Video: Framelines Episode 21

The director of photography, also known as the DP or DOP.
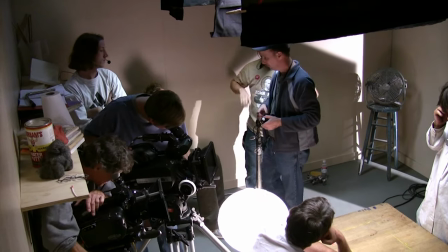(8:21)
The DP is someone who is responsible for the process of photographing a scene in the manner desired by the director. The director of photography has a number of possible duties.
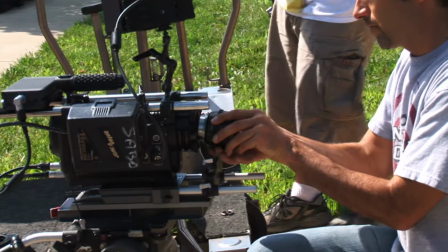(8:31)
Selection of film stock, cameras and lenses, designing and selecting lighting. directing the gaffer's placement of lighting,
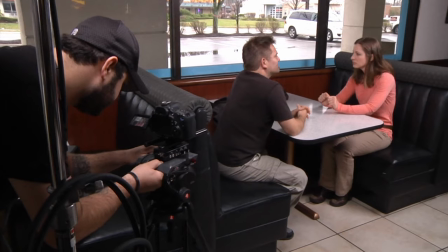(8:39)
shot composition in consultation with the director, film developing, and film printing.
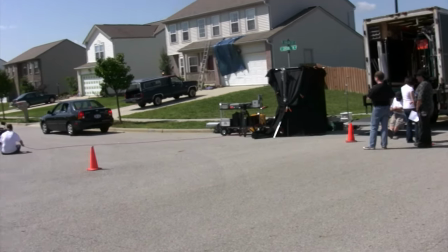(8:44)
On larger shoots, the DP often does not even touch the camera, and that job is done by a camera operator.
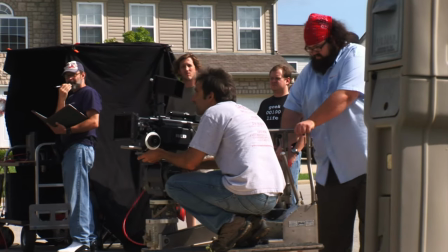(8:51)
The difference between a cinematographer and a director of photography depends on the situation.
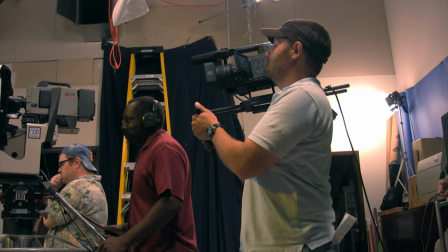(8:56)
The most common distinction is that a cinematographer is a director of photography that operates his own camera. But that isn't always true.
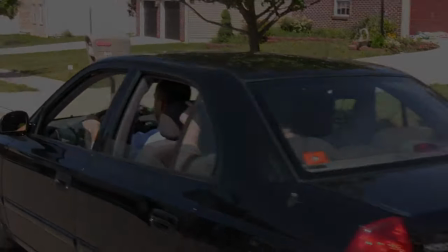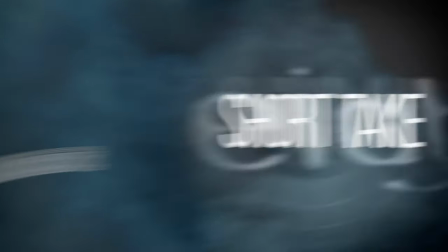Did you know that Thomas Edison had the patent on motion pictures?
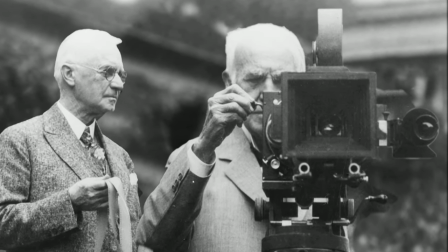(9:20)
For a time, the Thomas Edison Corporation owned the patent on all motion pictures in the United States, based on his device, the Kinetoscope.
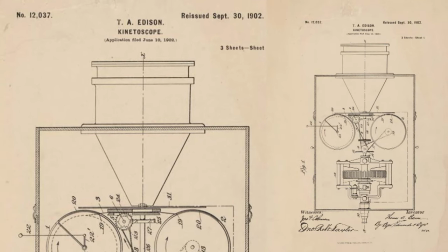(9:29)
The Kinetoscope began a standard where strips of film with holes were put in front of a light, all in a row, creating the illusion of movement. Edison said he wanted to do for moving pictures what the phonograph did for audio. To create the shot palette for production and eventually editing, there are several types of shots you can start with.
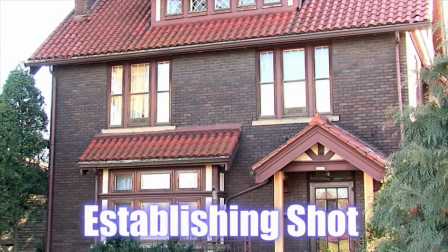(10:01)
For a scene, you can start with an establishing shot. This is usually an exterior to show the audience where the scene is going to take place.
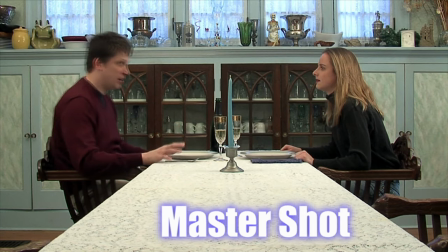(10:10)
Next you can show a master shot. This shows the geography of a scene, the proximity of the actors to one another, and the objects in a scene.
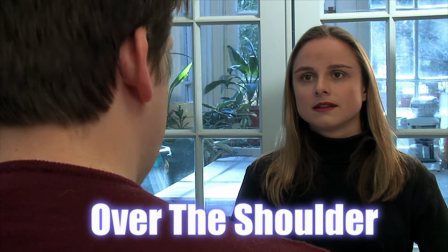(10:19)
Now you can get into the coverage for a scene. Over-the-shoulder shots are commonly used to keep that sense of geography in a scene even though it's a new camera angle.
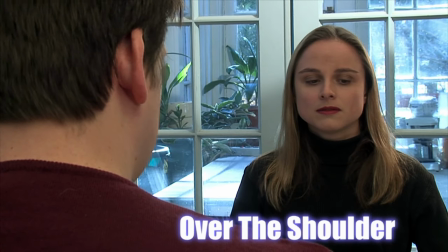(10:29)
Cutting to another over-the-shoulder shot keeps the editorial pace going but also shows the other actors reacting, listening, and delivering their lines.
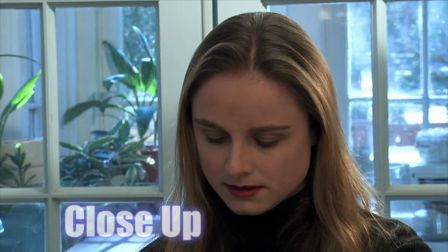(10:37)
From there you can go to the close-ups. These usually follow the over-the-shoulder shots and continue the spatial relations.
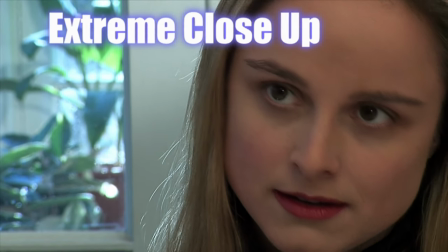(10:45)
Extreme close-ups are when you want to get much closer in on an actor's face or anything else you want to get a lot more detail on in the shot.
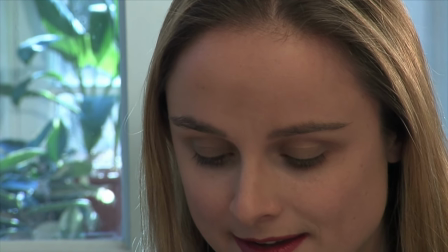(10:53)
For a more effective use of these shot types,
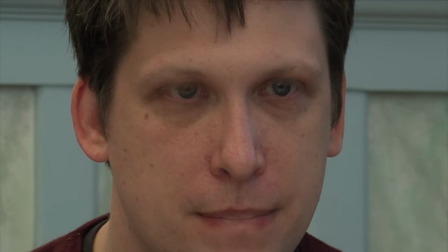(10:56)
it's better to save the close-ups and extreme close-ups for moments that are more revealing, more important to the characters and the scene. That way they can have a bigger impact on the audience. Scott Spears gives us a few camera tips in this next segment.
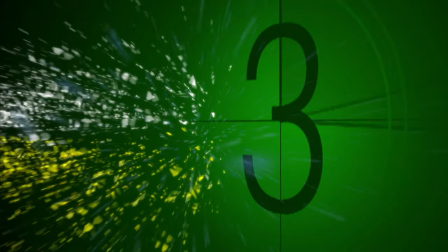In this tip we're going to talk about lighting units and these are the lights that you bring to set to light your subjects. They can range from anything from this style LED light to tungsten style light to fluorescent style light that's lighting me right now.
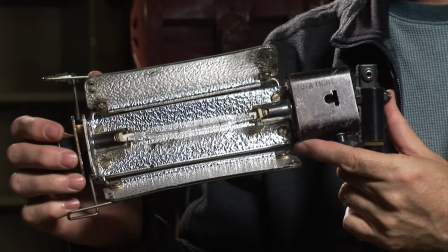(11:30)
Let's break down the units. Here's your basic 1k open face light. It's not focusable.
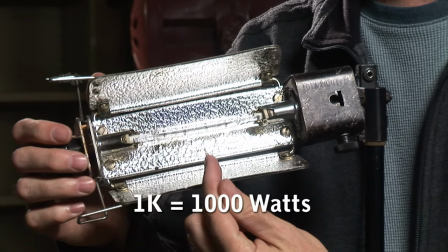(11:36)
It's again a 1k which means 1,000 watts.
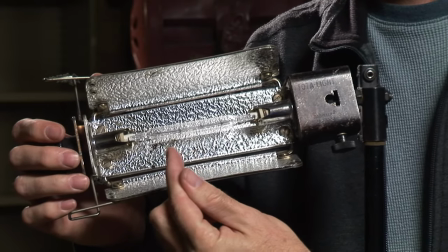(11:39)
And one thing I want to talk about is if you need to replace a light in one of these units, don't touch the bulb with your fingers.
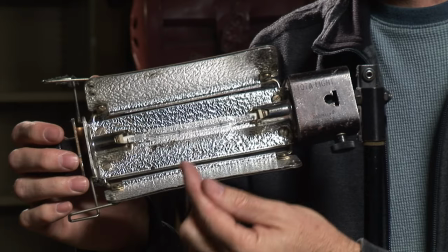(11:46)
The oils from your fingers will be like a frying pan oil. It'll cause the bulb to explode. So always wear some gloves or hold a piece of plastic or etc.
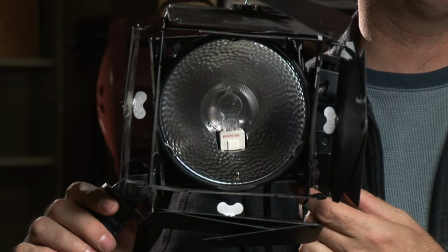(11:55)
Here's your basic 600 watt open face light. It has a focusable beam.
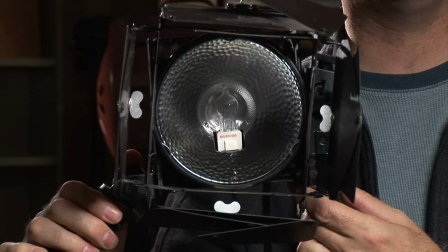(12:00)
You can tighten it or widen the beam by using the knob.
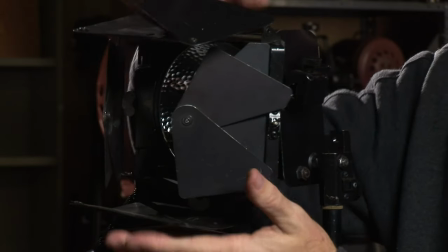(12:03)
It comes with a set of barn doors that you can close down to make a nice slash or a pattern on your wall.
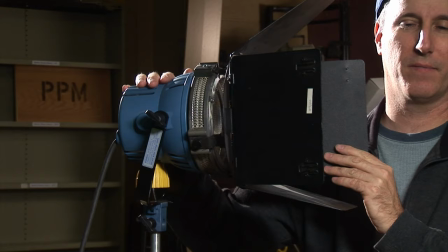(12:10)
And you can also attach gels to this. Here's another open face light.
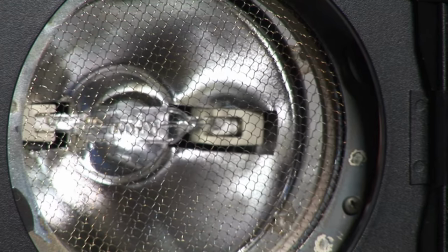(12:14)
This is a 1k and it's focusable and it comes with a set of barn doors.